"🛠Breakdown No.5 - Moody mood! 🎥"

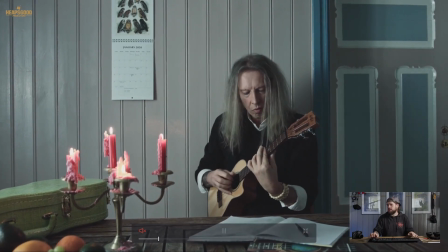[4:11]
So we have slider action going on here, not complicated slider action.
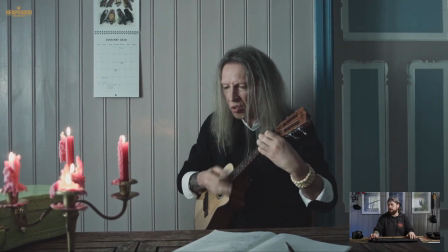[4:20]
And it's just a real nice subtle push in, which just gives a really attention drawing
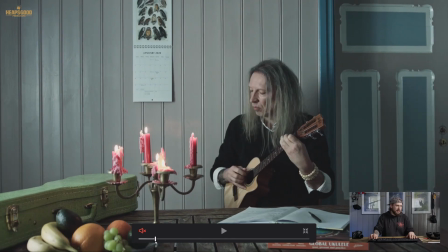[4:30]
motivation to the picture. So if I'm to go back here, we are dealing with a single light source situation here, and this is to create depth,
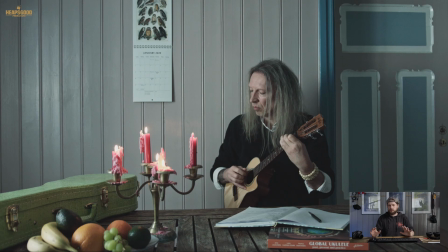[4:44]
and to create natural lighting feeling. So on the left hand here we have a big window, and I'm shooting 3 little Fresnel lights, the little caliber ones that I showed in a previous video.
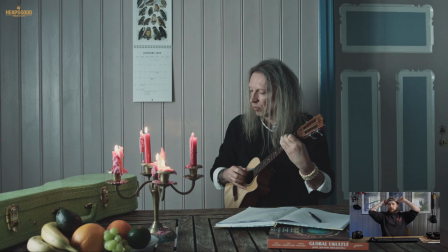[5:00]
I have them up on some on a couple of light stands outside, and I have a shower curtain which I hammered a nail into the outside thing to diffuse that light. Because with LEDs, they come in real hard and they give real hard edges on the subject. So I wanted to give that real soft light,
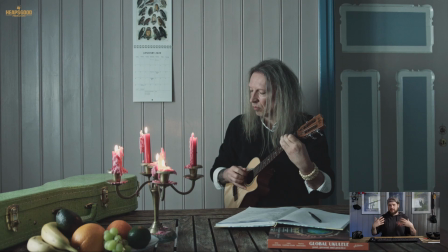[5:20]
and then fill that room with that nice soft ambient light, and also give a nice key light on our subject here.
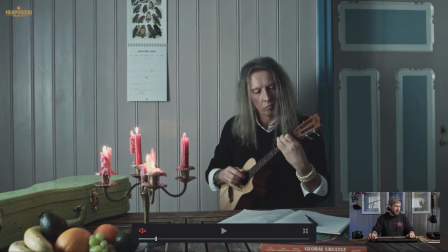[5:28]
So as we have a look here, you can see nice highlights. You've got these real nice soft shadows coming in here. I really love this shot. This is one of my favorite shots of 2020 that I got of Marius. And you can see here that we got a beautiful, nice light fall off.
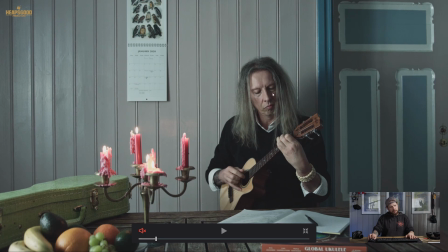[5:46]
We got this nice triangle going on here on Marius's face. And overall, the image is quite moody, but not being super dark.
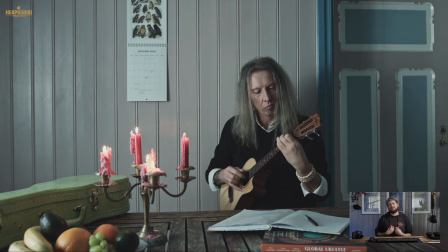[5:59]
The overall theme of this song is quite, not depressing, but it is a moody, it's a heartfelt song, so we wanted to get that across. The candles burning here are just to give depth, dimension, and also interest in the picture.
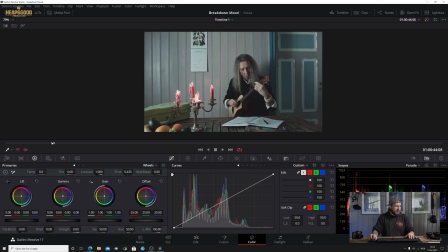[6:14]
So if I'm to jump out at that and actually have a look a little bit further on the clip, we go through here.
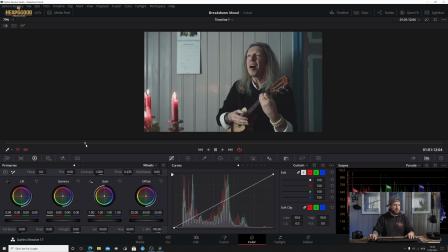[6:21]
So here's a little bit of a closer shot, and this is a great example
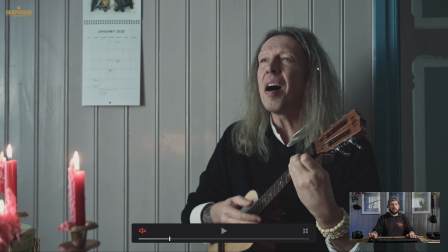[6:24]
to show off the lovely big soft light source and the details it gives to our subject here.
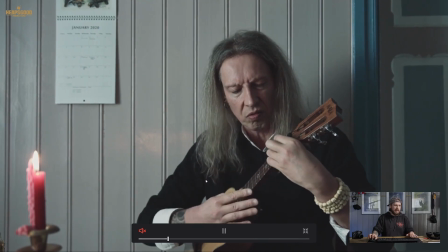[6:33]
So the camera movement, again, it's still in movement and it's still very subtle,
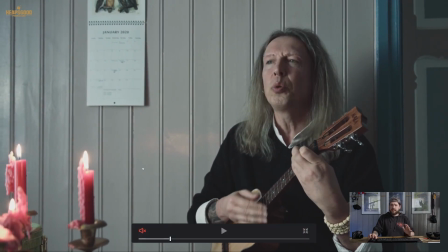[6:40]
and that's really the direction I wanted to go to. You can really see that there is a whole lot of depth and contrast and everything in this picture. This is a great example.
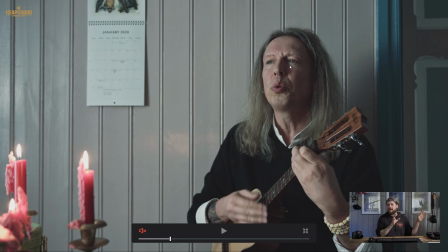[6:52]
I can't wait to shoot next music video that has this kind of like moodiness to it, because I'm looking forward to it. But as you can see here, we've got lovely little catch lights in the eyes here, and this is something that
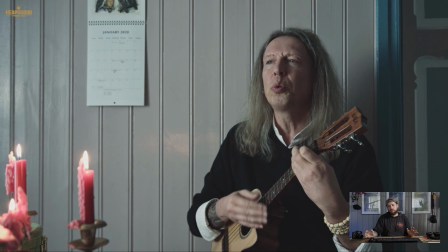[7:07]
is desirable right across the board when working with music videos or any kind of videos, whether it's interview videos, whether it's a film. You want to give, in this particular sense here, I could have made it extra moody and
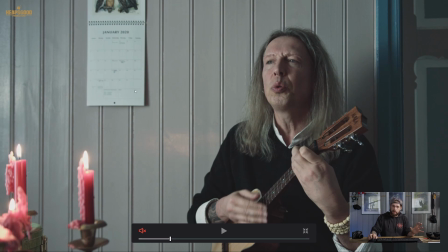[7:29]
made him not look in this direction, so that his eyes would be dark. But because there is like a little glimmer of hope, you know, adding that mood, it's nice to give a bit of life in the eyes.
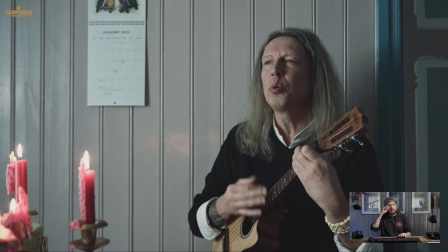[7:41]
So the eyes here, they sparkle.
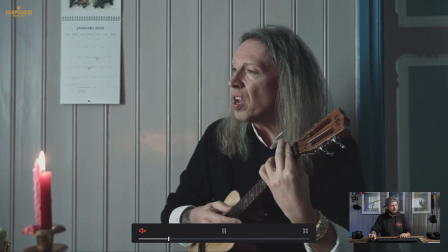[7:44]
Not there, but as he looks up, we see the life in the eyes here, and it's really like poetic.
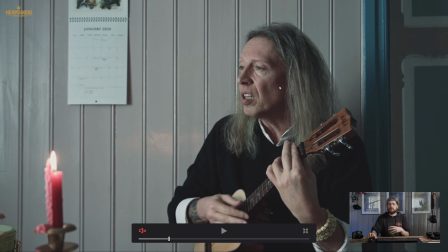[7:52]
It's really lovely to see that, and it's really something that you go, okay, well, you know, this really adds to my picture. It adds to the believableness, and it also adds to the character that we're shooting here.
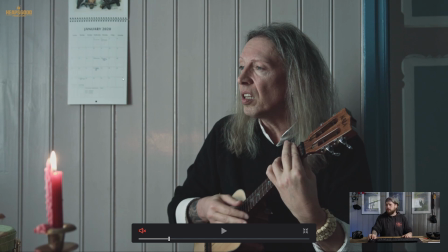[8:05]
Now, because the light is coming from this side, from left of frame in, where we're seeing that there is a nice fall off, and particularly within the shadow of Marius here, it's giving this kind of nice gradient as we go along,
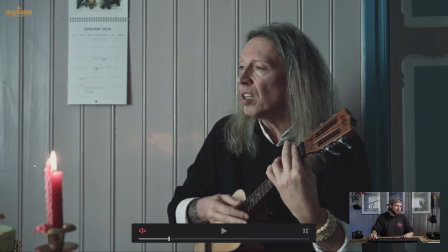[8:19]
and there's little candles burning that do give a slight effect in the image, but it's very subtle.
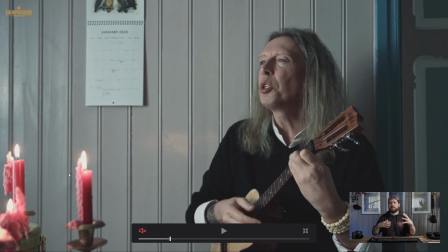[8:27]
And also here where the candles are placed, they create depth, and they're light, and they're burning, and they're moving. It just creates interest and all this kind of stuff.
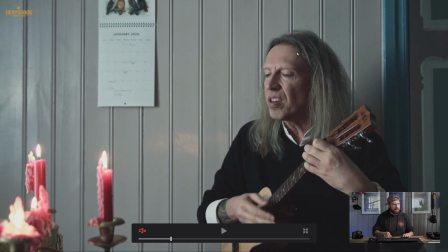[8:36]
But here we're talking about overall, if I'm to get a nice still, nice facial expression. But here we've got lovely fall off of light, this beautiful gradient, and I could have chosen to go a hard light,
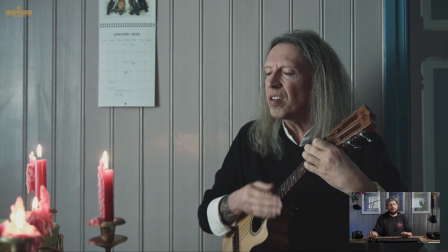[8:53]
but you know, I don't know. For this particular scene, I felt it was right to give a nice soft light, because there is an intimacy, and there's a real intimacy when you listen to this track.
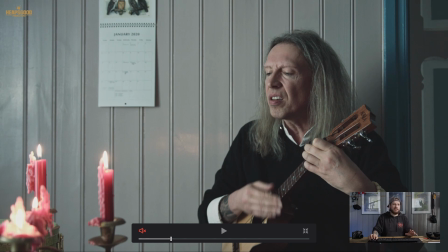[9:07]
Overall, great contrast, great roll off of the highlights. We're still getting a lot of interest, a lot of depth,
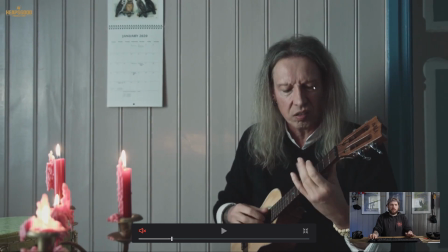[9:17]
and I just wanted to show off this little Rembrandt style lighting here. We've got a little bit of light coming on the cheek here. We've got a nice exposure, not overexposed.
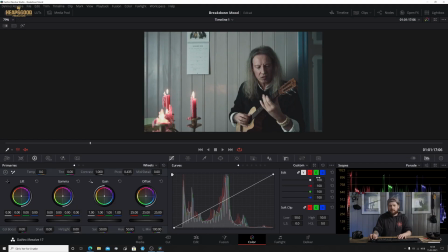[9:29]
Everything is pretty moody. If we have a look at the histogram, it's on the lower end. Of course, like here, the highlights, there's nothing overexposed, and there's of course definitely nothing underexposed here as well.
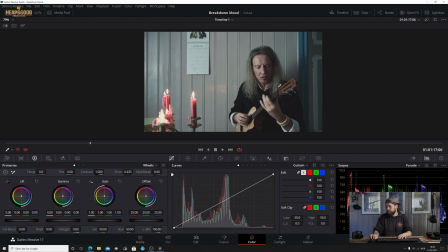[9:43]
So overall, we've got a really nice exposed image, but still it's got a lot of mood, a lot of feeling to it.
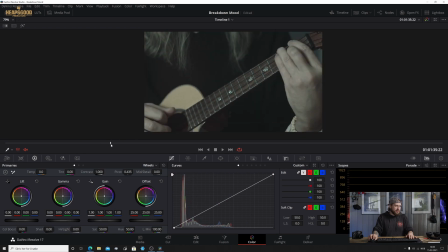[9:52]
As the song goes along, we see angle change. So this is not the Ursa anymore. This is the cinema camera. This is the 2.5K.
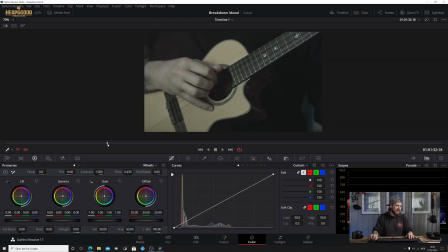[10:04]
Again, beautiful roll off with shadows.
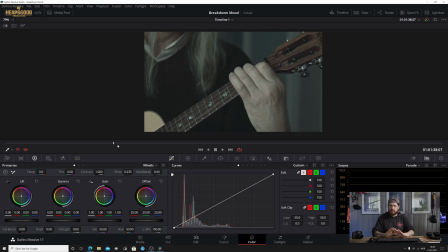[10:09]
I didn't put any other lights in this scene. I just had this one light source and just shot all the content that I could with this one, and it just provided some really beautiful images.
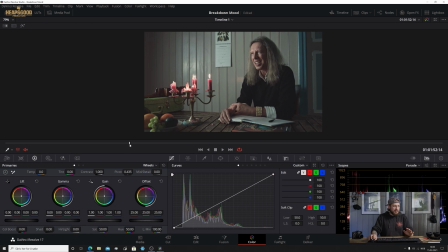[10:22]
Now here, this scene is the killer shot.
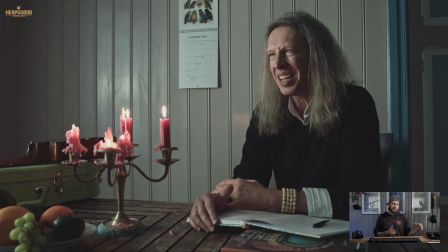[10:27]
As the day progressed, after we did our playing scenes, we wanted to get some of Marius kind of dictating somewhat. Now this is, in my professional opinion, a shot that people should really try and achieve to make good.
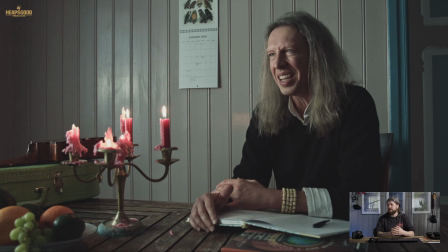[10:45]
And because this is, I don't know, it's really got such a lovely atmosphere to it. You've got this nice soft light coming in here. We're shooting into the shadows. We've got that triangle under the eye here.
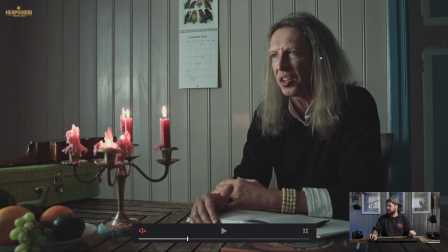[11:02]
We've got the catch lights. We've got everything set up essentially for a great shot. We're shooting not directly flat on, but we're slightly off to an angle. You know, we're creating a lot of depth here. And here there is no camera movement.
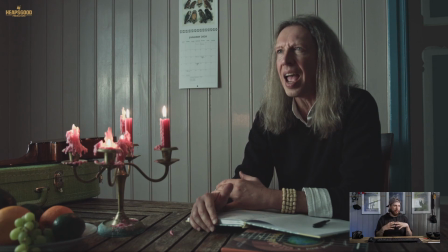[11:17]
There is that emphasis on our character here. So we're kind of staring directly at him. We have the lights here giving off this kind of depth as well.
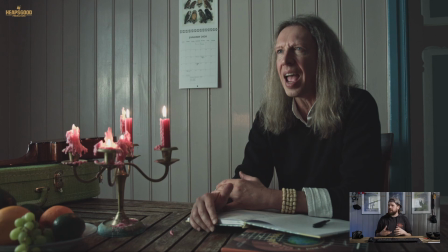[11:31]
We've got the fruit, we've got the ukulele, we've got all these elements in here, and I feel like that this overall shot has some fantastic mood.
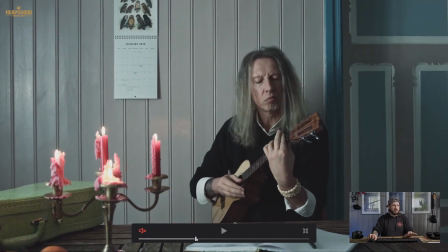[11:39]
So, and then we jump back into a little bit more movement as the music plays on, and then we go up for another close-up.
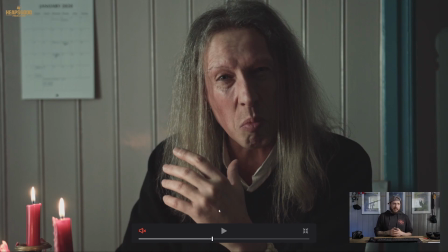[11:49]
As I was saying about progressing over the day, the natural light started to dip a little bit, but that was perfect because we still were using the Fresnel lights to pump light into the room, but the overall atmosphere, the overall lightness in the room had disappeared a lot,
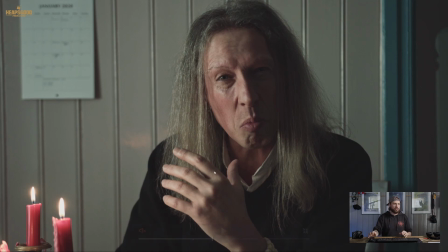[12:04]
so we were getting a lot more of a dramatic shot, a lot more contrast coming into the picture.